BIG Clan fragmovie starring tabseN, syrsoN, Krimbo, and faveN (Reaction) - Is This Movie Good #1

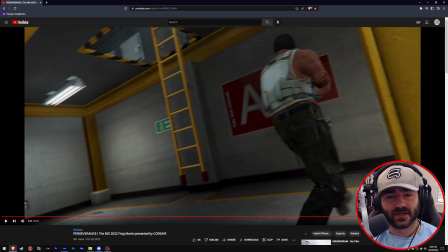(12:22)
There's something organic about this movement because it does that. And I appreciate that from Zach.
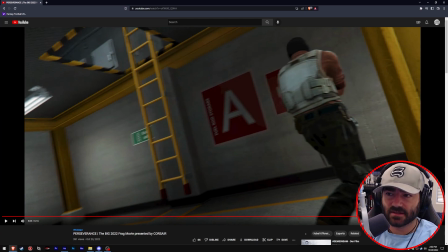(12:27)
I think that's a job well done.
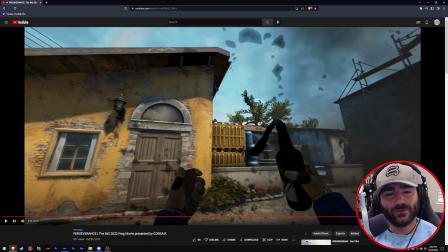(12:33)
Okay, Zach, what on earth? But why?
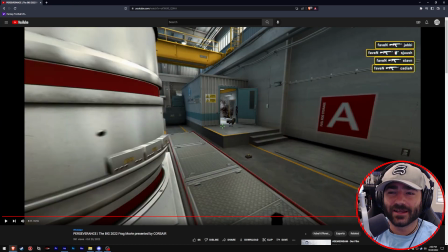(12:38)
What are you even wiggling the camera for here?
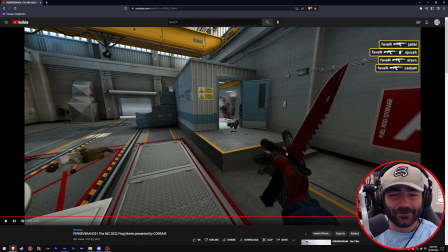(12:44)
What just happened? Because he pulled his knife out? You wiggled the camera? I don't get it, man.
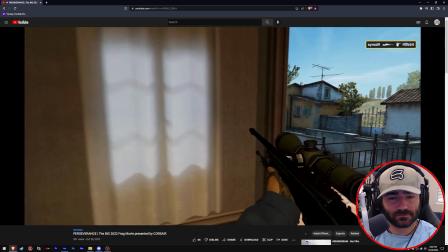(12:49)
I don't.
Next terms to syrsoN, real close to death. Just doesn't know it yet. He's down in the pit again, so he's going to survive a minute longer for now.
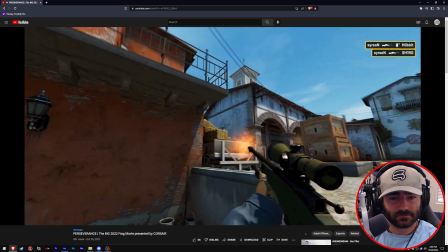(12:56) Oh, he actually gets the flick. He's so fast with it. syrsoN goes down, and he's ready for Axile.
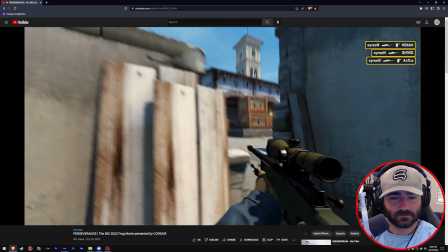(13:02) Yeah, he's running for it here now, but he's got no time. And no scope to close it out.
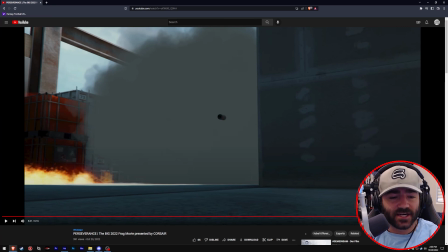(13:07)
Okay, that was a good use of commentary, and that's mostly because he actually mixed it properly. The commentary wasn't screaming at you, it wasn't blaring out your ears, it wasn't overpowering the other sounds.
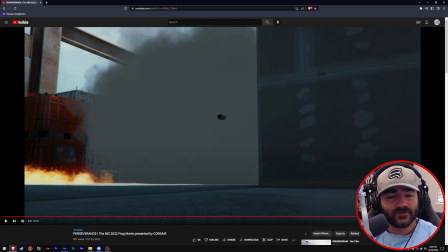(13:19)
It felt cinematic, but at the same time, it felt like you were watching the clip live. So yeah, I thought that was a pretty good job, something that not a lot of people get right.
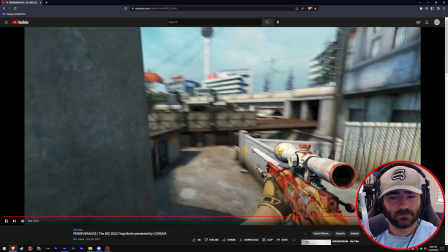(13:27) Especially with the crowd against him as well, it's just like, let's end this when we can. Let's move on to that. Oh, syrsoN!
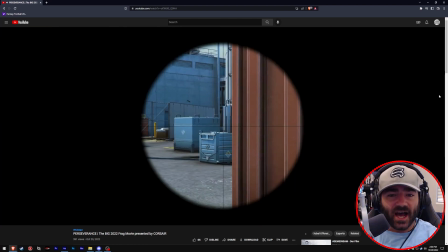(13:37)
Yeah,
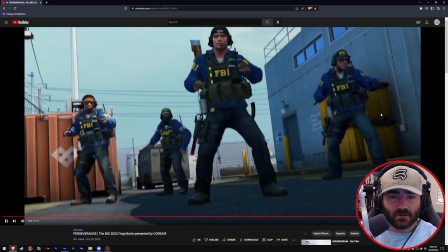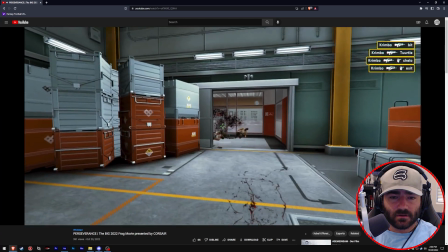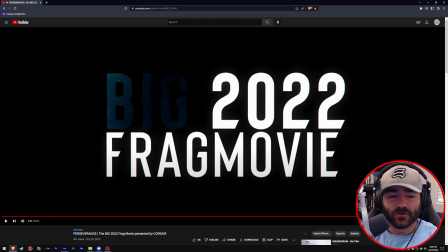(13:47)
yeah, okay. Beautifully done, by the way.
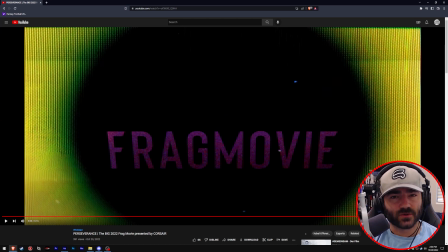(13:50)
I'm always a huge fan of the frag part leading into the outro with sort of like this little build-up, or like the outro is part of the frag part. You know, a lot of people end a movie on the last beat of the song and then it just fades out and you're just left with like nothingness, you know?
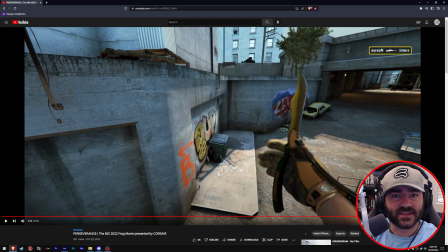(14:05)
Whereas this, you know, you get this awesome shot and then this quiet dip in the song and then it comes back up and then it,
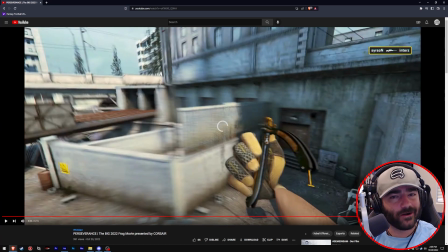(14:13)
boom, hits you with the credit sequence. This definitely captured my heart. So here, let's take a listen one more time.
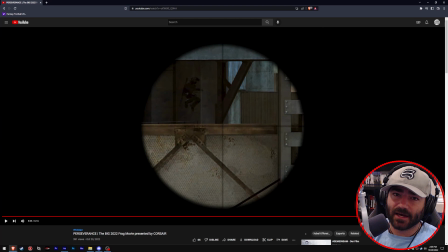(14:19)
So again, what you're going to see is you're going to see the shot, boom, the music dips down, and then it comes back up, boom, outro, okay?
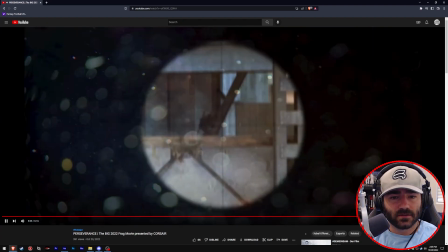(14:28)
Beautifully done. Something that I would do myself, so I love it.
This is what we can. Let's move on to that. Oh, syrsoN!
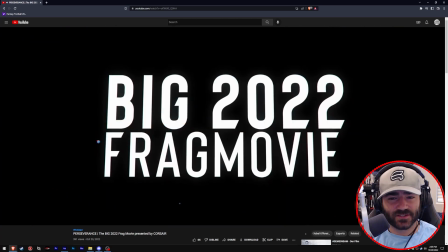(14:37)
Yeah, so incredibly well done.
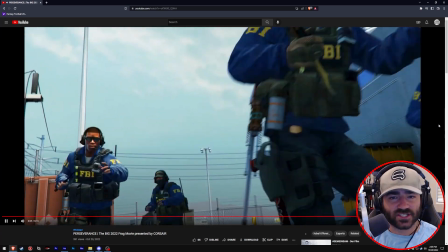(14:39)
And then intermixing it with frags, yeah, just keeps you interested while they're rolling through the credits.
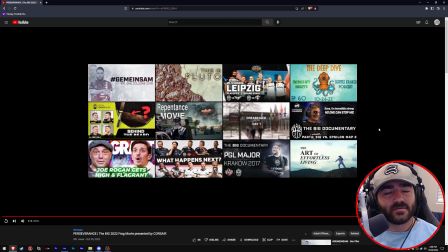(14:51)
Yeah, it's about what I expected from Zach. Zach doesn't make bad movies. He makes Zach movies. You know, they're good. I just would like to see him just take that next step into creating some better
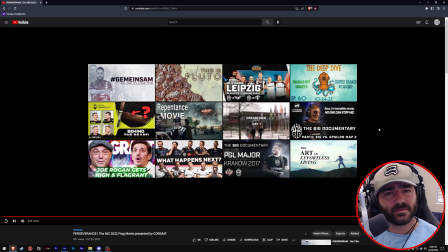(15:06)
cam paths and really just honing in his skills with the HLE cam path system. But aside from that, you know, he completely gets it. He gets how to make a movie. And yeah, can't wait to see more from him. All right, cool. So that wraps up this episode of Critical Eye.
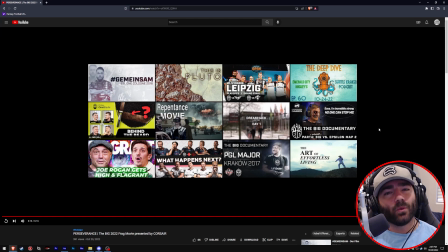(15:22)
Yeah, I don't know if we're going to go with that. You know what? Why don't you guys name the series? Why don't you get in the comments below and tell me what you want to call this series? Do you like Critical Eye? Or maybe you want to call it something else? That being said, it better not be something nasty, okay? Let's be adults here, okay? All right, till next time.